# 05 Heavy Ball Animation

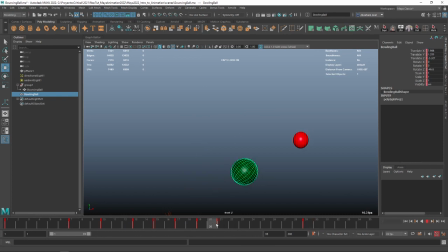12:08 So by giving it more time, we just need to make sure that there's no like weird bounce here with the ground floor, because this is the first hit there. See that? So the time will definitely modify the rotation, so we need to just check my positions here.
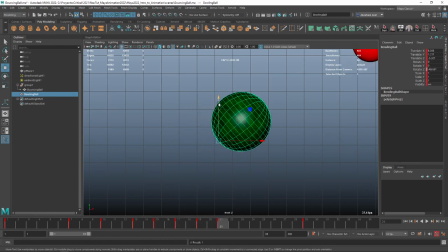12:28 Make sure that the ball is impacting with the ground. There we go. And now it just rolls. Now I'm gonna go here to this section right here. I'm just gonna move it down so that it rolls on the same like element.
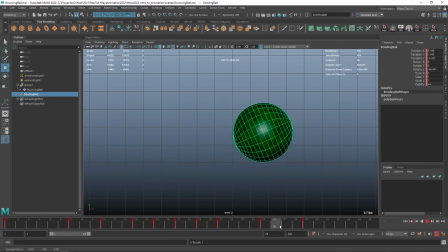12:45 Probably move it a little bit forward so that the roll carries it a little bit farther out. And this is one of the things about animation. You're going to be tweaking and moving and checking stuff to make sure that everything looks and works in the best possible way. So for instance, here I'm noticing a small little jump here. See that right there?
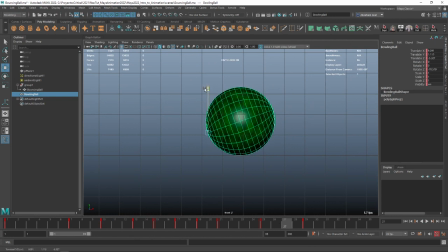13:03 So I need to go into this intermediate frames called in-betweens, and I just need to adjust this guy so that it does not leave the ground. Even there, I would rather have an extra keyframe just to control that roll than have that little bounce looking very weird. And there we go.
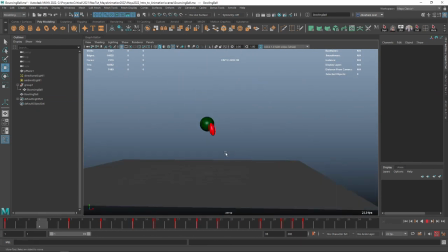13:21 So we have a very heavy ball falling with a different timing, with a different spacing, with a different effect, and then we have our traditional bouncing ball here.
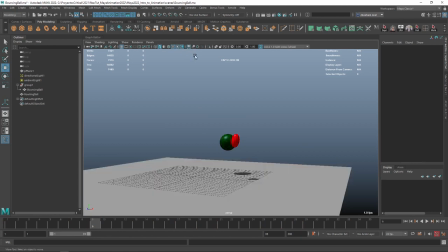13:30 And you can go into your lights, your shadows, your elements here, like all the little bells and whistles.
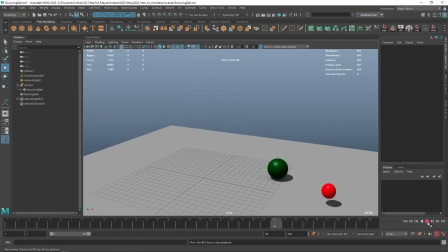13:37 Go into another, like a nice shot here. Let's go like something like there.
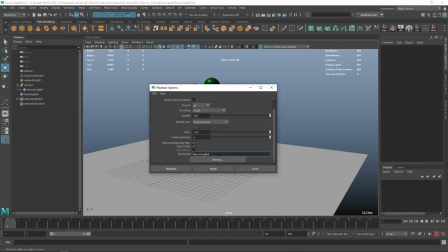13:42 I'm gonna right click, I'm gonna play blast. The only thing is I'm gonna change this. I'm gonna change bouncing ball, and I'm gonna add heavy ball.
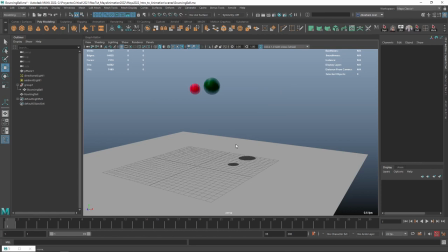13:49 So that way we're gonna have two videos in our movies folder, and I'm gonna be able to see the two different versions.
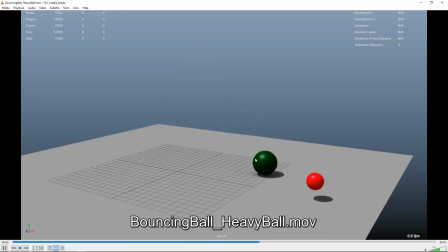13:56 So we have the normal bouncing ball animation, and then we have this very heavy ball animation as well.
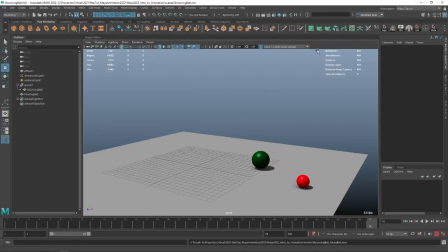14:02 And that's it, guys. This is it for this exercise.
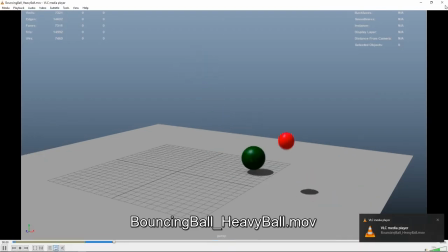14:04 Now, as you're probably seeing with the way this course is structured, are a little different than the others that I've recorded for you guys.
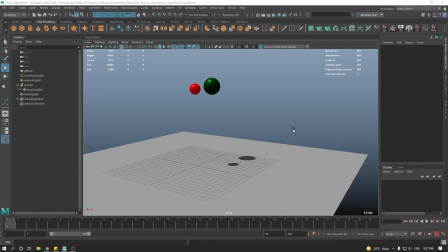14:12 We're going to be doing a lot of exercises. So I strongly encourage you to do the exercises. Make sure they look good. If there's an issue, try to pinpoint what it is. Is it the spacing? Is it the position of the elements? Is it some sort of like maybe a curve that's looking weird?
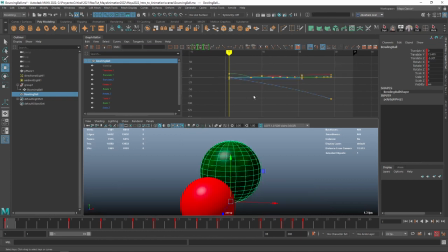14:28 So make sure to try and find what the answer is for your issue. If you need to do the exercises 2, 3, 4 times, do them.
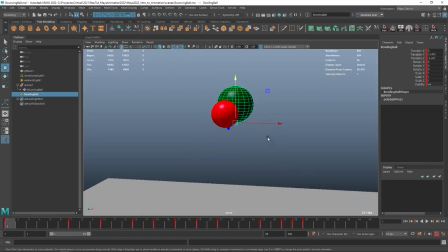14:36 They're short exercises. They're like 5 to 10 minute exercises that are going to give you a very nice mileage on your animation career.
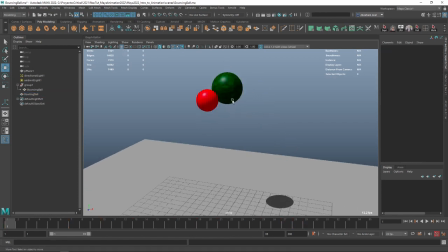14:42 So we're going to do one more exercise with bouncing balls, and then we're going to jump onto some more interesting stuff. So hang on tight, and I'll see you back on the next one. Bye-bye.